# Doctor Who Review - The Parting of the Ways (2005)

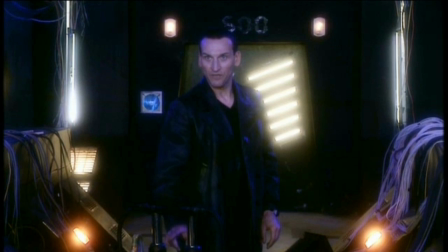You really want to think about this. Because if I activate the signal, every living creature dies.
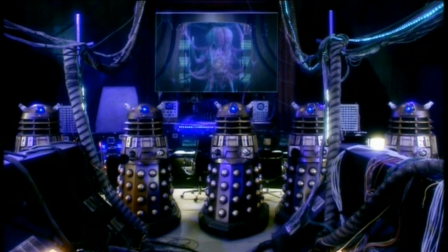I am immortal. Do you want to put that to the test?
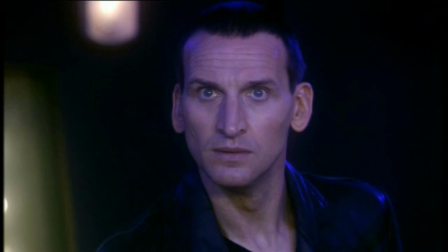I want to see you become like me. Hello, the Doctor, the Great Exterminator.
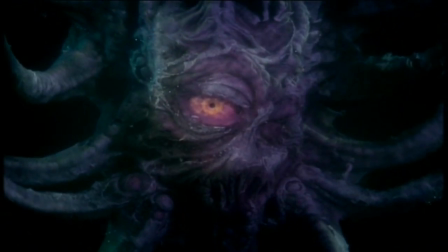Like Rose's chip speech, this is another conclusion to the Doctor's 13 episode character arc.
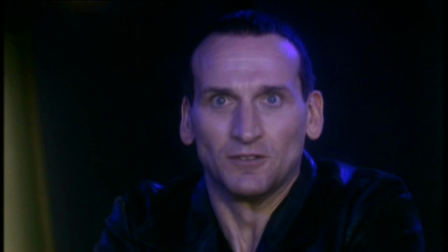In the Time War, he killed the Time Lords and the Daleks. He pushed the button that took them both down.
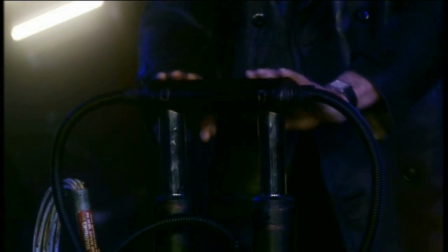But this time, he's faced with the same dilemma except it's the Daleks and the humans. Does he kill the Daleks and everyone on Earth, or does he let the Daleks win?
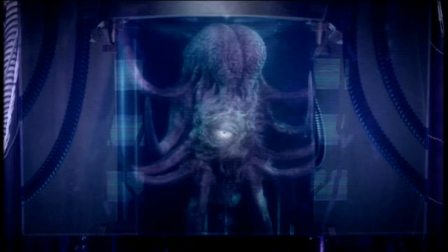This is set up really well in the context of the story.
The Delta wave must kill every living thing in its path.
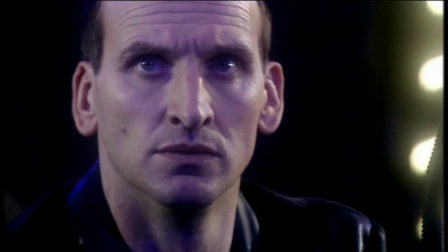With no distinction between human and Dalek,
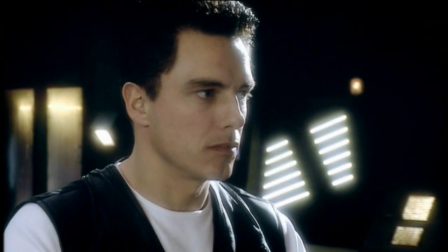all things will die by your hand.
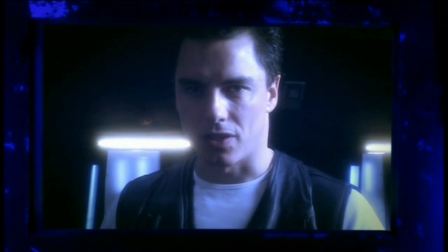Doctor, the range of this transmitter covers the entire Earth.
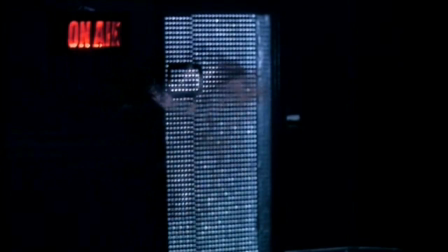Of course, it does it's meant to broadcast signals to all over the earth So it makes sense that that is where the Delta wave would go
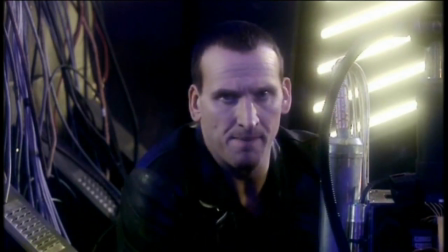and the moral quandary itself is simply good Storytelling the doctor versus the Daleks is already a compelling narrative,
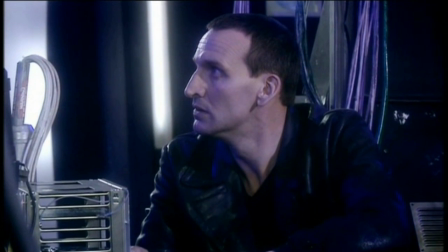but over the course of the story There's this Delta wave element being able to destroy the humans and it helps to stack the odds further against
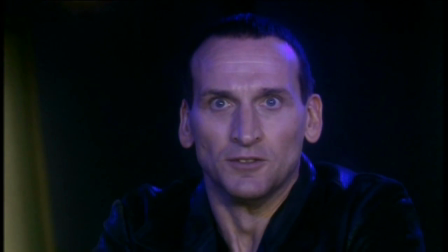our hero So the doctor is in the same position He was in at the end of the time war a decision that mirrors his dilemma in Genesis
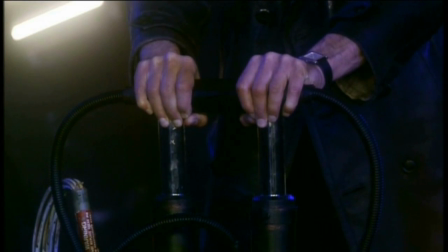of the Daleks does he have the right but he decides he doesn't
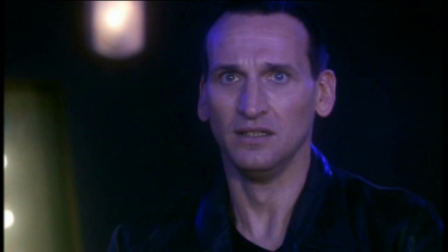he simply cannot commit double genocide again he would rather keep his morals and his principles than become known as the great exterminator but
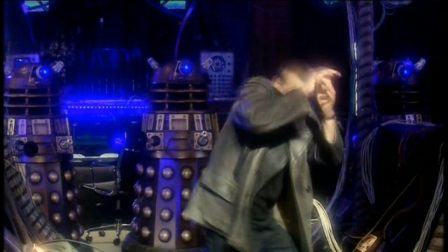just as he accepts his death rose appears in the tardis but how did she get there well
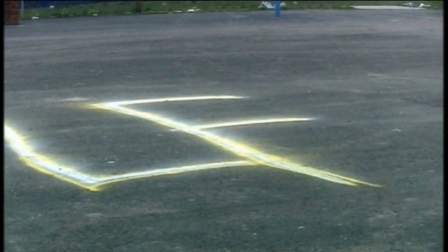she recognized the phrase bad wolf in the past and discovered that it's a link and a message for her to go back and save him to be honest if i was
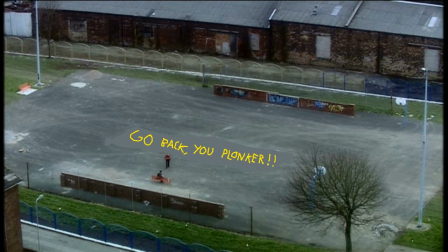going to leave a message like that i would have written something like go back you plonker but whatever works with the help
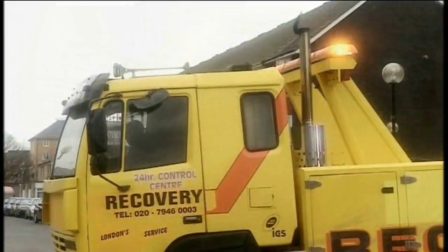of mickey and jackie they open the heart of the tardis with a big yellow truck and rose looks into the tardis which sends her back but also gives
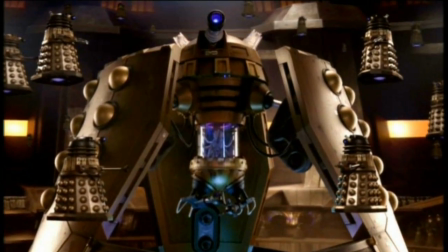her well the power of a god she destroys the daleks and brings back jack whether or not she brought back everyone else or rebuilt the
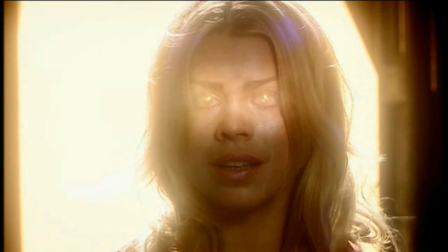earth is left frustratingly unclear this could be seen as a deus ex machina but i think this works really well the doctor didn't not
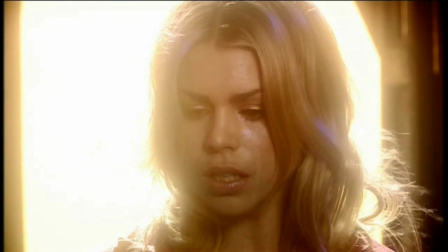have to make a decision like in boomtown he accepted his death and chose not to kill the daleks but then rose came to save him the decision had already
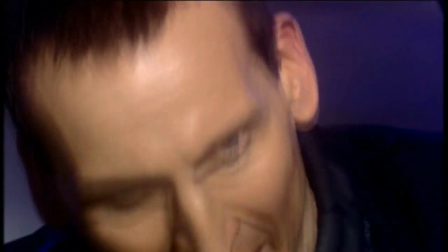been made and also it's not like rose killed the daleks and then that was that the energy she absorbed from the tardis is going to kill her
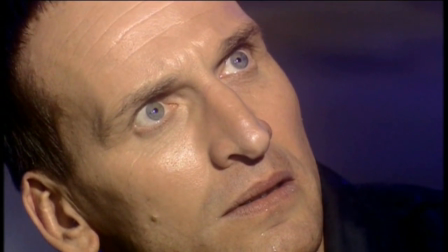and the doctor has to give his current life to stop that from happening so it's not like it's consequence free like a conventional deus ex machina
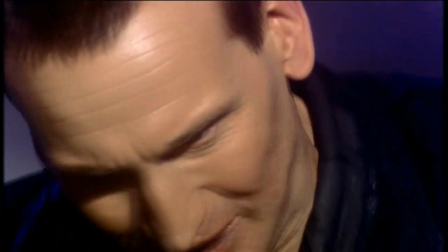the power's gonna kill you and it's my I can see everything.
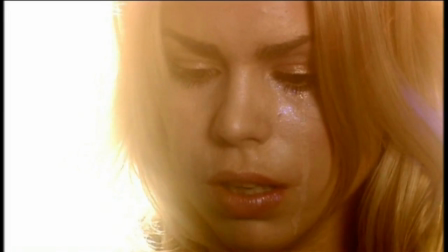All that is. All that was. All that ever could be.
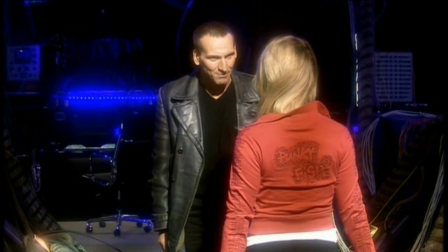That's what I see. All the time. And doesn't it drive you mad?
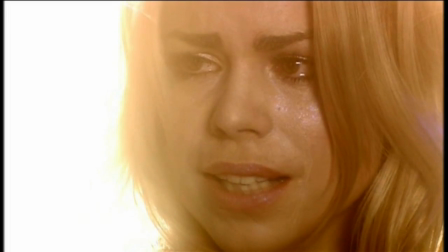My head. Come here. It's killing me. I think you need a doctor.